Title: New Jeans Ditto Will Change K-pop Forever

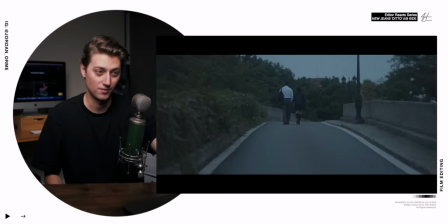(16:29)
It's and now she's with the boy Cutting two images together can create so much symbolism and this video does it so well They showed a wide shot where she's with the boy.
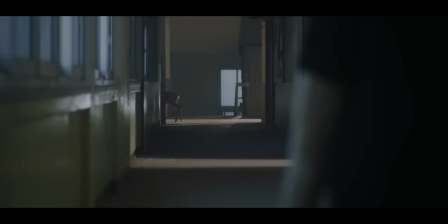(16:40)
She has a boyfriend now and the fawn walks out. Her innocence, her youth, it just leaves. She's not hanging out with new jeans anymore. It's not like a youthful imaginary friend group. Ugh, I'm getting so emotional.
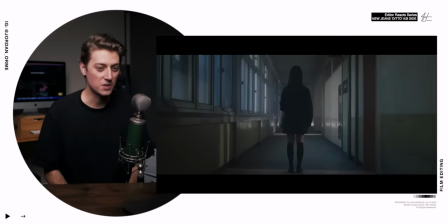(16:52)
It's so sad.
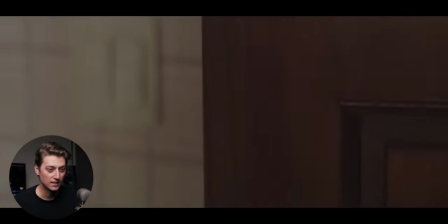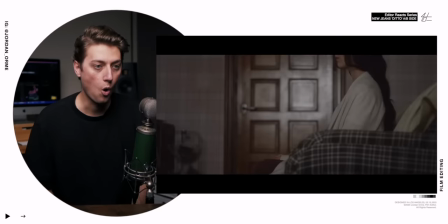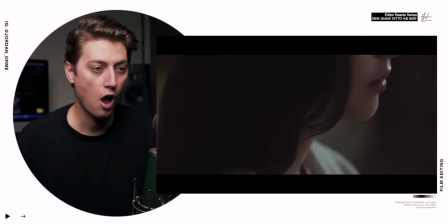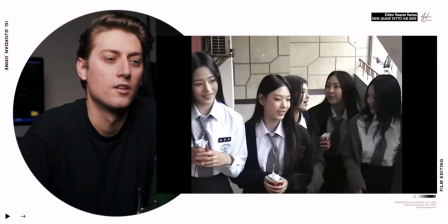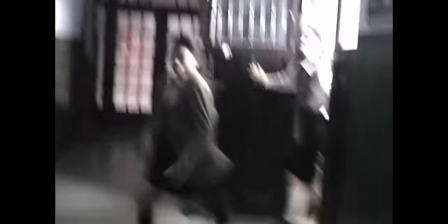(17:28)
So this is Banhisoo when she's older and she popped in the VHS footage to watch it again.
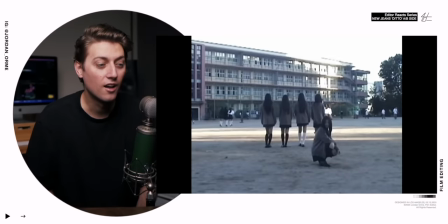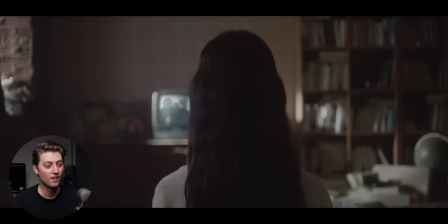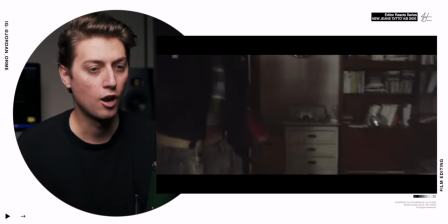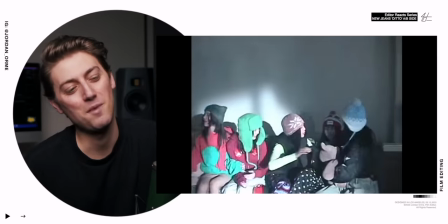(17:53)
It's like they're back.
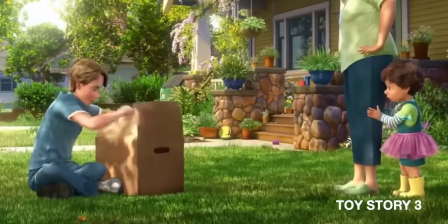(17:59)
Does anybody have like those little boxes of just stuff from when you were younger just like a little shoe box or something?
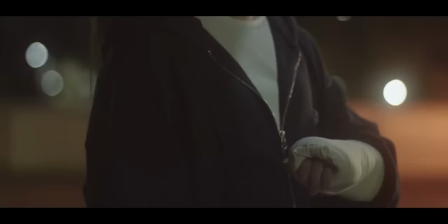(18:04)
There's like a lot of pain packed in that box like she was wearing the cast when she was younger But now when she's older she opens up that box
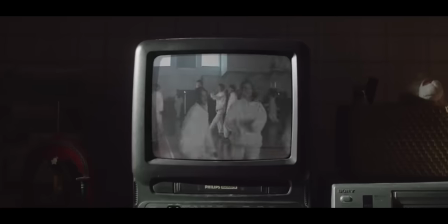(18:11)
and she pops in that footage And she remembers all the good times that she had when she was younger with new jeans Even though
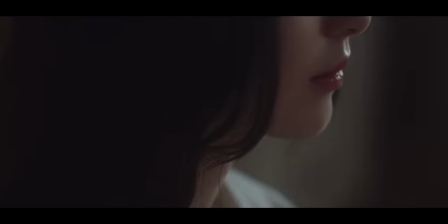(18:17)
she's moved past it. She can look back on the memories with fondness and this is the craziest part This is a music video
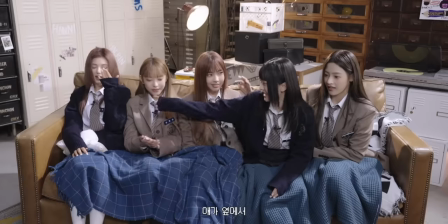(18:24)
about what it's like to be a K-pop fan and how New Jeans relates with their fans. The reason that they don't show Benissu's face is because she could be any of us. And her name is Benissu because the fandom name is called Bunnies. And it sounds, you know, Bunniesu, Bunnies, that kind of sounds similar.
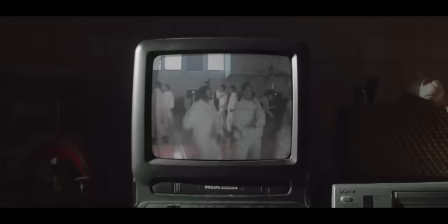(18:40)
And the reason that she only saw them through a screen, literally on her TV or on her camcorder, that's when she saw them is because when we watch K-pop, we watch it on a screen. They're not physically there, but that's how we connect with them. and they make us feel like we can be friends with them.
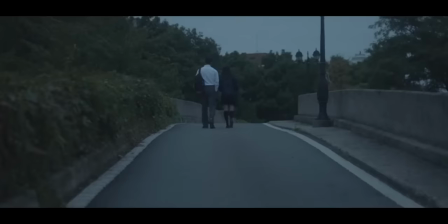(18:53)
That's just the idol-fan relationship. And lots of times when you get older, you grow out of K-pop.
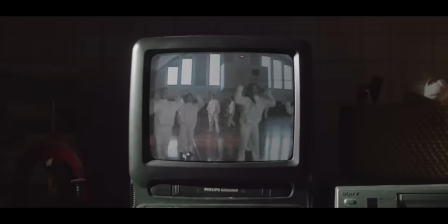(18:58)
That's just the reality of it. But even when you're older, you can always go back, you can always go watch some of those old nostalgic groups that you've watched, and you can remember all the good memories. You can be like, I liked these guys. And New Jeans says Ditto.